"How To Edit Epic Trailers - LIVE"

I hope you enjoyed it i hope you found the stuff that that i found uh interesting i definitely think that there is um you know it's something i want to keep doing but maybe maybe a little bit shorter or something i don't know let me know what you guys think and uh i definitely want to keep these going in the in the live streams and just try different things i really want to build these up to be kind of like a show so hopefully hopefully you guys enjoyed that and it wasn't all too random um all right So what I'm going to do is I'm going to I'm going to do literally like just a few more minutes of some of the sound design in in the edit, because that would that played a big part in really gluing all those pieces together for the editing workshop trailer. And then we're just going to do some some live Q&A at the end. It could be anything about this topic or anything in general you want to ask. So just start thinking about that and start posting them. I'll see them and I'll address them as soon as I can. but for now let's uh let's just jump back into Premiere and in
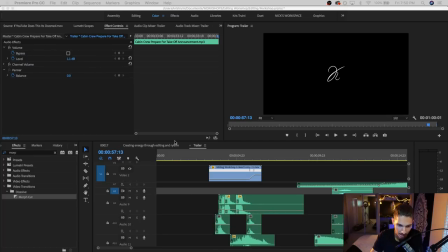here I'm just going to go from the top and I'm just going to show you just the sound design of uh what was involved in in this trailer now
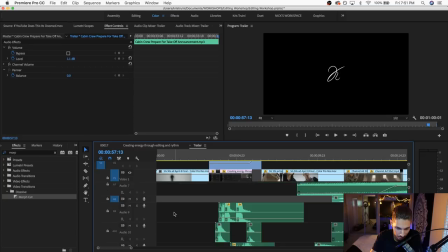I didn't really have time to do much sound uh mixing or EQing or any of that I did just very basic amount of it uh so
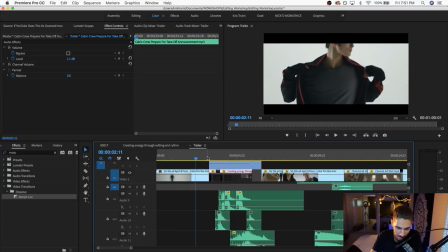a lot of it just comes from from the placement of the sounds themselves and if I had more time I definitely would have played with things like
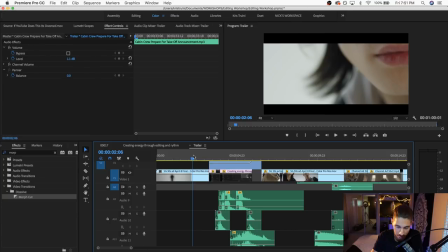reverb and things like that and I'm probably going to do that probably tonight because I'm going to post the trailer tomorrow so you can see it not in a live stream form but as its own thing but so starting off here let's see at the very top here we have the song coming
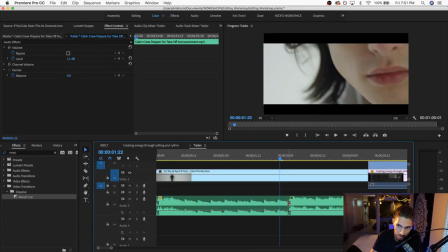in now there's a there's a cut in the song. And what I usually do with the music that I put into almost any edit, whether it's a trailer or my YouTube videos or anything like that, I usually edit the songs. So any song is going to have its own BPM.
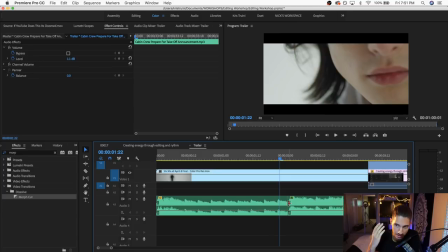It's going to have its own rhythm. So if you kind of mentally count the bars of each track, you can kind of make cuts that can tie in seamlessly the intro of a song with the breakdown at the end of it or with the drop in the beginning.
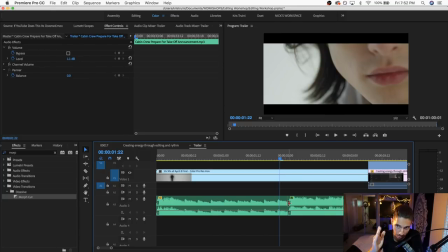So with counting the beats and just cutting it at the exact point where the beat drops or where the kick comes in or whatever the case may be, that is – sorry, let me just disable.
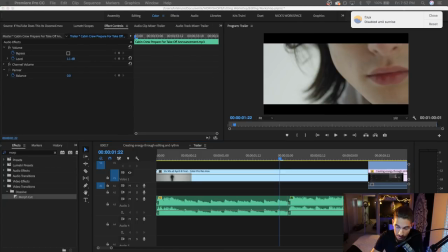It was like a screen-saving thing. All right, so that is essentially a way to cut music in a way that doesn't sound like it's being interrupted or anything weird like that. So that's kind of what I did here.
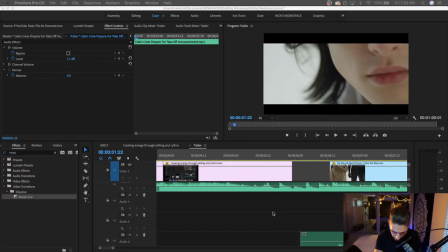Moving on, I have – it's going to be a hard timeline to – there we go.
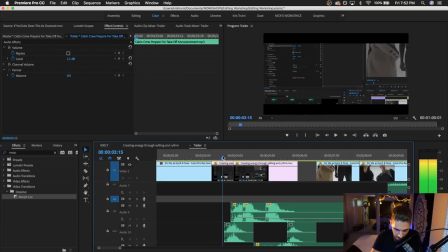We have some sounds in the beginning here for the zoom-in, we have a whoosh sound effect, this is from the Motion Pulse sound library, and then here we have some mech type of style,
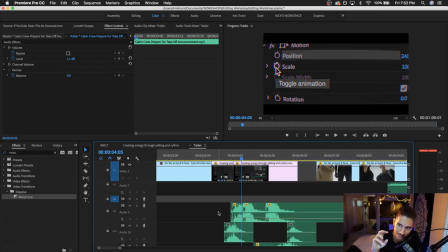I guess you could call it some transformer style sounds that are just some moving parts, some mechanics that are going on,
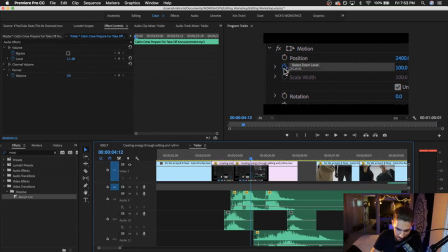and that is all cut with multiple sounds so that it is synced up. with whenever I move in and I click on Scale on the stopwatch, and when I move up and I click on the Position stopwatch. So you can see that these are all happening in sync with that.
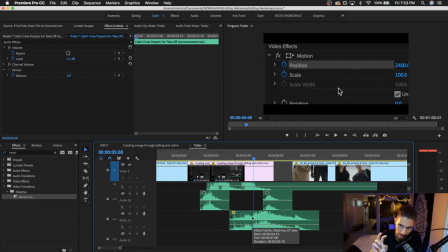And then there's a final, it's like a tech kind of riser over here that kind of glues in all of these initial moments here
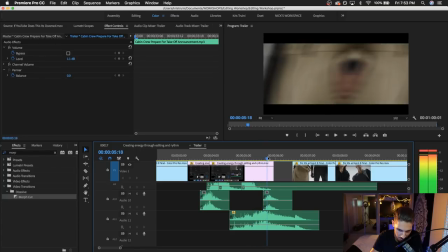to this build up to a pan. So we have two layers,
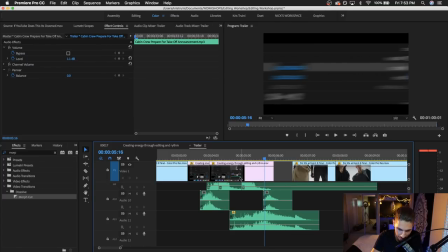we have the kind of the techier side that has this kind of like under bed to it over here with this sound and then we have the stronger whoosh sound effect which sells this final moment of the of the pan leading into the next scene